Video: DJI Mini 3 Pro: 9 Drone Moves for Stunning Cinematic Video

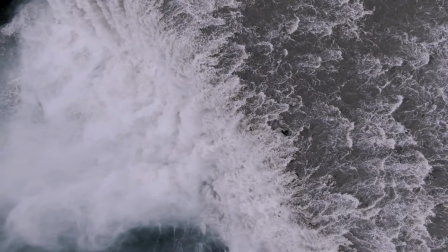[0:00]
Do you feel that the short movies you make with your drone are a bit too repetitive and not particularly engaging,
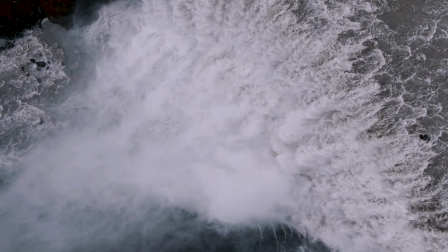[0:06]
even when you are in some spectacular location?
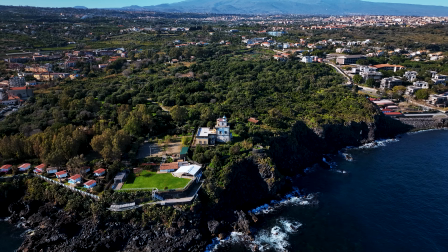[0:12]
In this video I will show you how to perform with the Mini 3 Pro 10 moves used by video
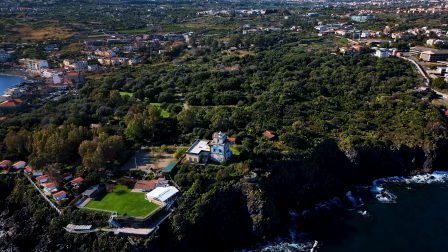[0:18]
professionals to make the most of the enormous capabilities offered by drones for aerial videography.
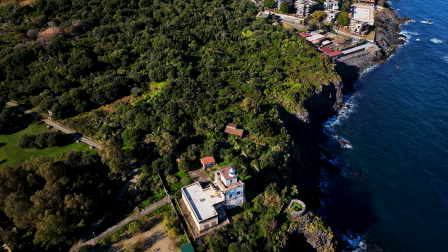[0:28]
In most cases we will use some of the excellent tools offered by the Mini 3, while in other occasions we will perform them manually.
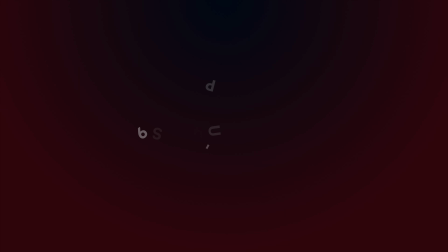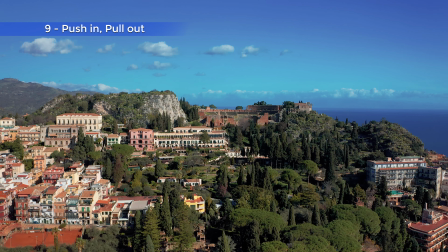[0:45]
In many cases a movie starts with a push-in view into a scene in order to establish the location,
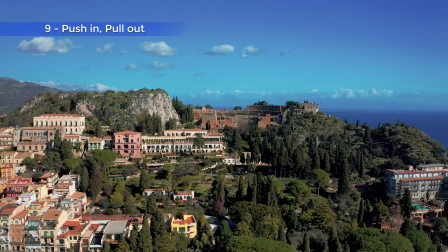[0:52]
to let the viewer feel the place.
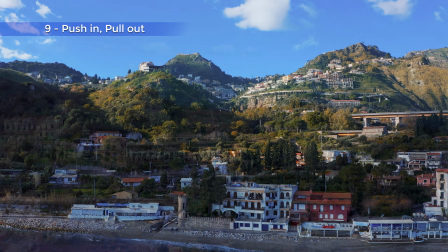[0:55]
It can be a simple move forward, or can be combined with a change of elevation,
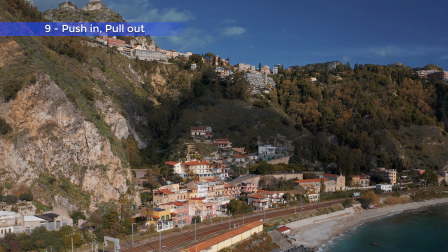[1:05]
or a more complex move panning while advancing and raising in elevation.
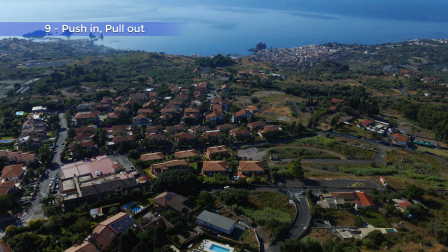[1:14]
We can also start with the camera pointing down and then gradually tilt up while advancing, thus revealing new elements in the scene.
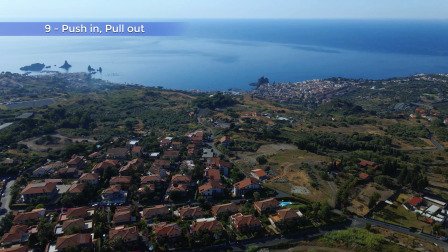[1:22]
In this case, be aware of the increased luminosity when the sky will be included in the image.
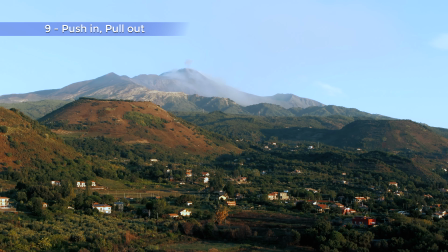[1:30]
At the end of a movie, we often see a pull-out move to reveal the surroundings and give a sense of departing.
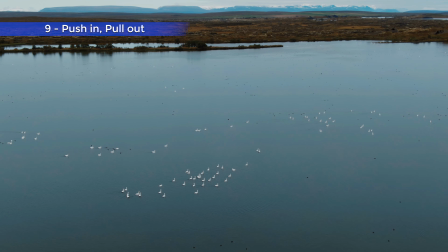[1:38]
These moves are simple to execute manually, but for the pull-out we can use the quick shot drone.
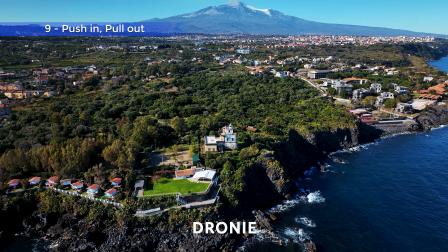[1:47]
As the aircraft will fly backwards and upward at the desired distance, keeping the target in the middle of the frame.
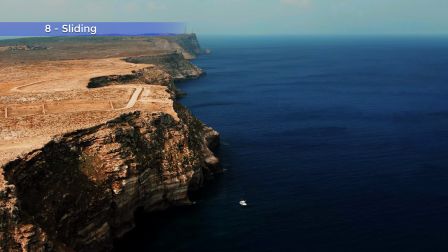[2:02]
In other cases we want to reveal the width of a natural scene by sliding horizontally.
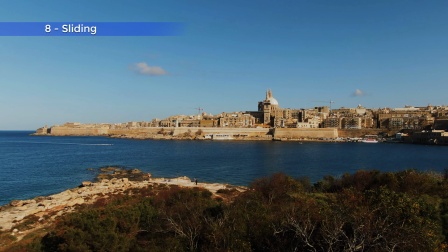[2:09]
There is nothing more boring than a simple panning move. It is something to avoid at all costs.
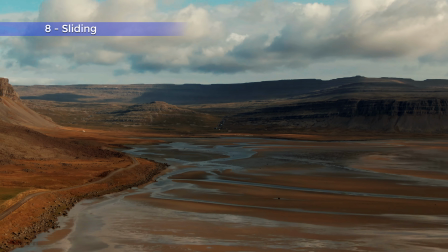[2:16]
We can make things much more interesting by adding several moves.
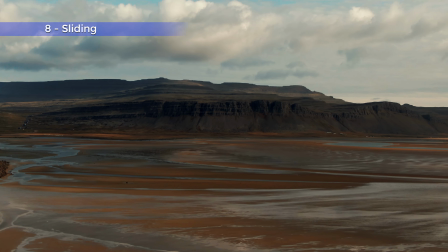[2:21]
In this case, to reveal the width of this red fjord in Iceland, I'm pulling back with the drone while panning, and the result is much more engaging.
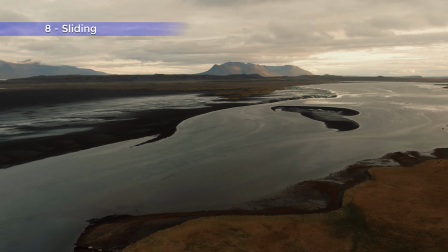[2:31]
Here I am advancing while rising in altitude and very slowly turning to the right to follow the river.
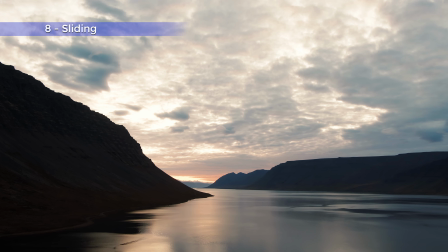[2:42]
In this one, sliding while descending.
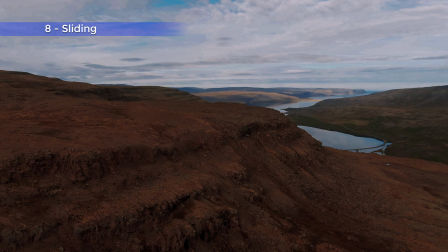[2:51]
Whenever possible, it is very useful to use an element in the foreground to reveal the main subject in the background,
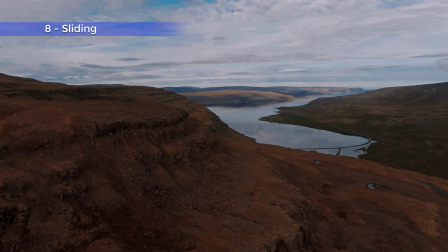[2:58]
adding some parallax, which is always engaging, as we will see later on in this video.
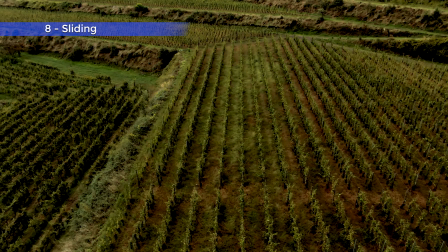[3:07]
It is also very effective to use geometrical lines to lead the eyes of the viewer.
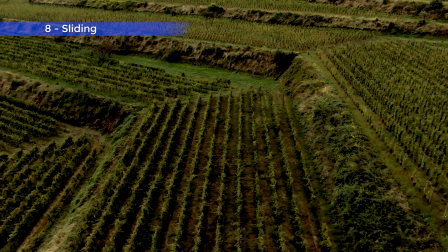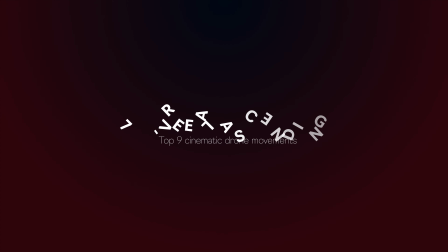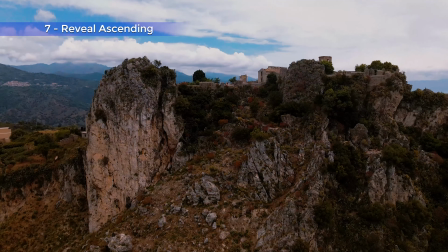[3:23]
Another way to establish a location is to slowly reveal a scene by ascending.
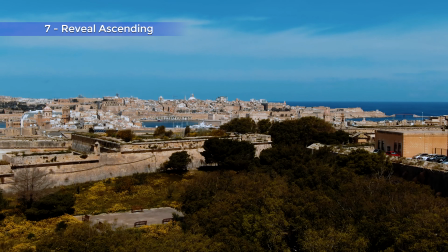[3:32]
This move is especially engaging when it reveals an unexpected element that was hidden by other objects in the foreground.
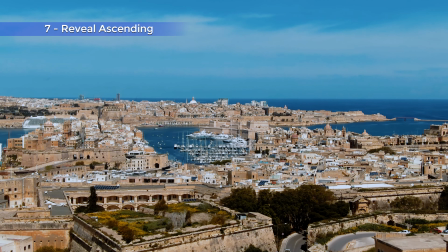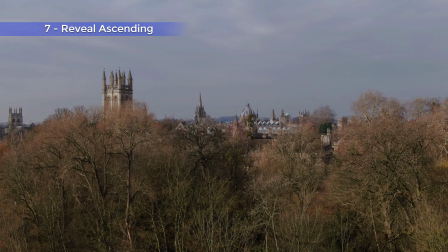[3:46]
This way we can surprise the viewer, which is always an excellent way to maintain interest.
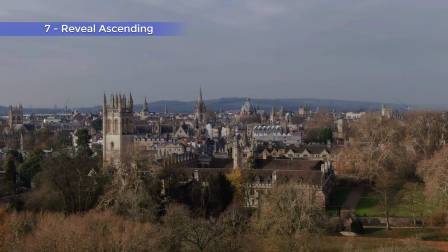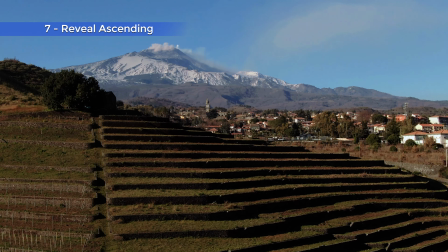[4:00]
If the element in the foreground contains strong geometric shape, the effect is even more engaging.